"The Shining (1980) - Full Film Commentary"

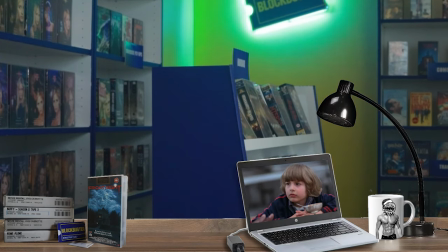And I think he is, at base, correct. They do look at things in a very different way. It's been summed up as Stephen King wrote a story about a haunted hotel and Stanley Kubrick made a film about a haunted man. I think that's a fairly fair summation. But it goes deeper than that. The sort of criticism of Stephen King as writing a book about a lamp monster, I think really shows in that. I think it's, in a way, it's a much more superficial version of horror. If it's literally an evil hotel, or in the case of 1408, an evil room, or an evil shopkeeper.
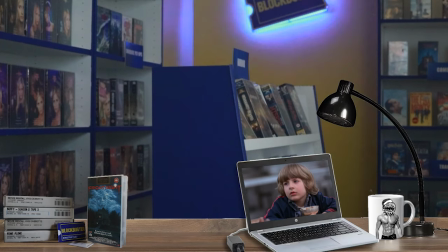It's very isolated, and I think it would be fair to say, effectively, Stephen King is writing a left-wing version of horror.
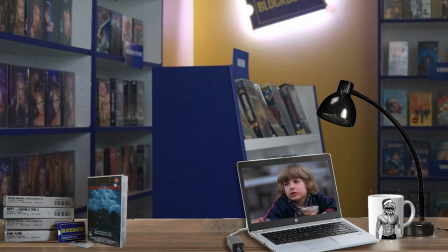That is, the source of the horror is something concrete and external, and something that can be fought.
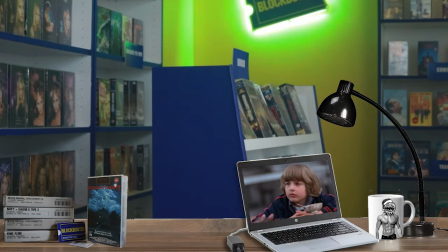So you can burn the Overlook Hotel down, and then you're fine, there will never be a recurring Torrance. If Grady had burned down the hotel, then the Torrances would have been fine. Whereas Stanley Kubrick is much more pessimistic, and I would say a greater observer of human nature,
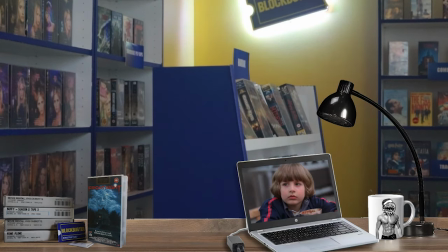in that he is saying the evil is within. It's a constrained vision.
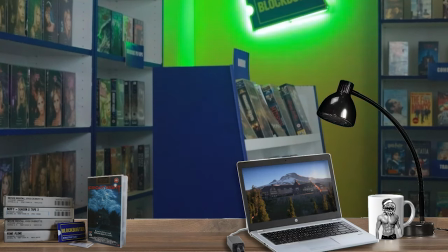You can't just burn down the hotel, you can't just burn down the shop, you can't smash the ancient relic and everyone will be fine.
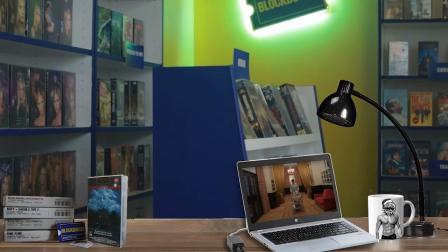You can't just have an environmental intervention that fixes everything, because humans are fundamentally flawed. I wouldn't go so far as to say it's a right-wing version, but I would say that understanding of humanity aligns with right-wing thought,
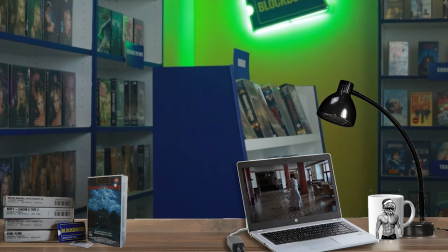and also is very aligned with what Thomas Sowell called the constrained vision,
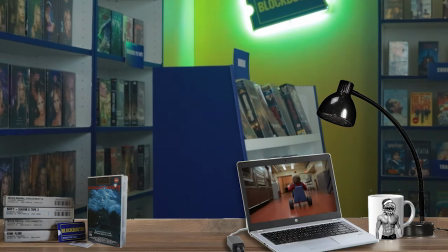a vision where when you're wanting to make plans, you have to consider the essential fact that humans are deeply inherently flawed. You have to factor that into a decision making. You know, just looking at this now, how odd is it to see a hotel empty?
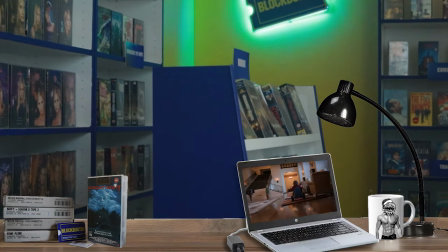It's another aspect of the uncanny. Usually a hotel is meant to be packed with people.
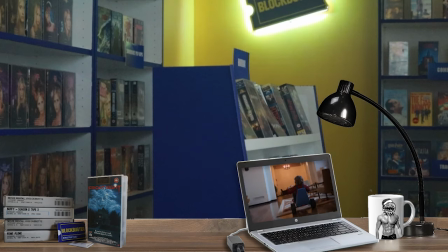It feels very wrong for it to be empty. Now, as we're also, I'll carry on with that type of horror analysis, but I just want us to enjoy the Steadicam work here following Danny around.
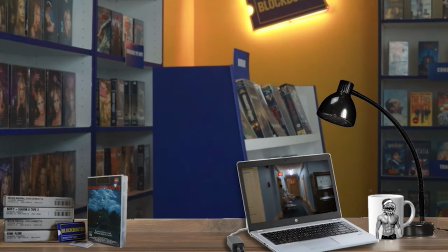Kubrick is able to do this because of the sheer size of the set he built.
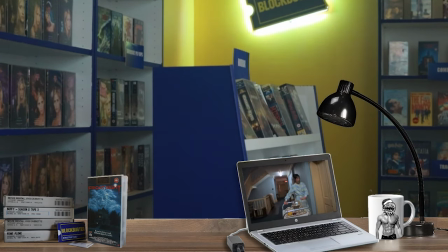It's the form of the set sort of very much creating its own, I guess, necessitating the kind of filmmaking he's doing. But also let's notice, as we're talking types of horror, the Overlook looks like a real hotel.
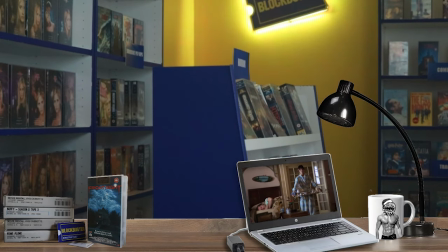The research was done on location to make sure it really looked like a hotel, and it's brightly lit. Kubrick isn't giving himself the kind of evil lamp monster tropes that he could use. The Overlook isn't giant and sinister and shadowy. It is giant and sinister, but it's brightly lit.
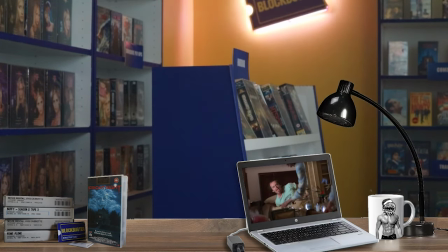He is having to work a lot harder to unsettle you, using devices like you focusing on Jack Nicholson in a mirror,
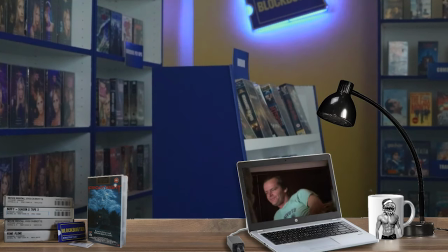seeing a flipped version of his face, where it's obviously Jack Nicholson, but he looks a bit wrong.
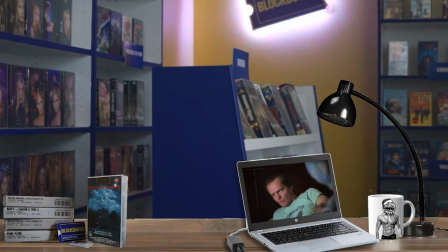The use of the mirror flipping images will continue throughout the movie, and there's a deeper aspect to it, really, seeing someone's darker side, their alternate version of the self that they repress.
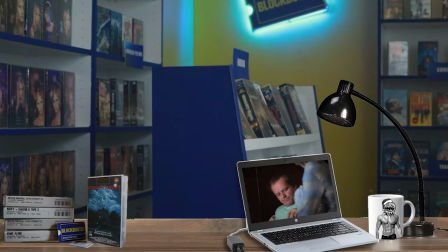Pretty much any time someone is talking to a ghost in this movie, there is a mirror that they are looking at,
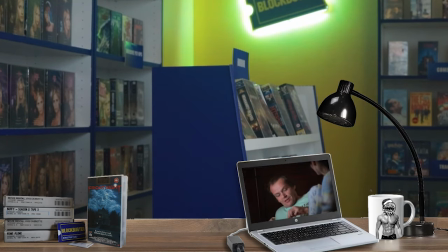or a reflective surface, as if they are just talking to themselves. Keep an eye out for that. But it's also the uncanny and unsettling effect of seeing someone's face but seeing a bit wrong.
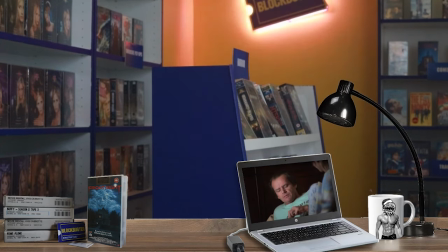To trivialise it, on your phone you probably have a camera on the front and a camera on the back.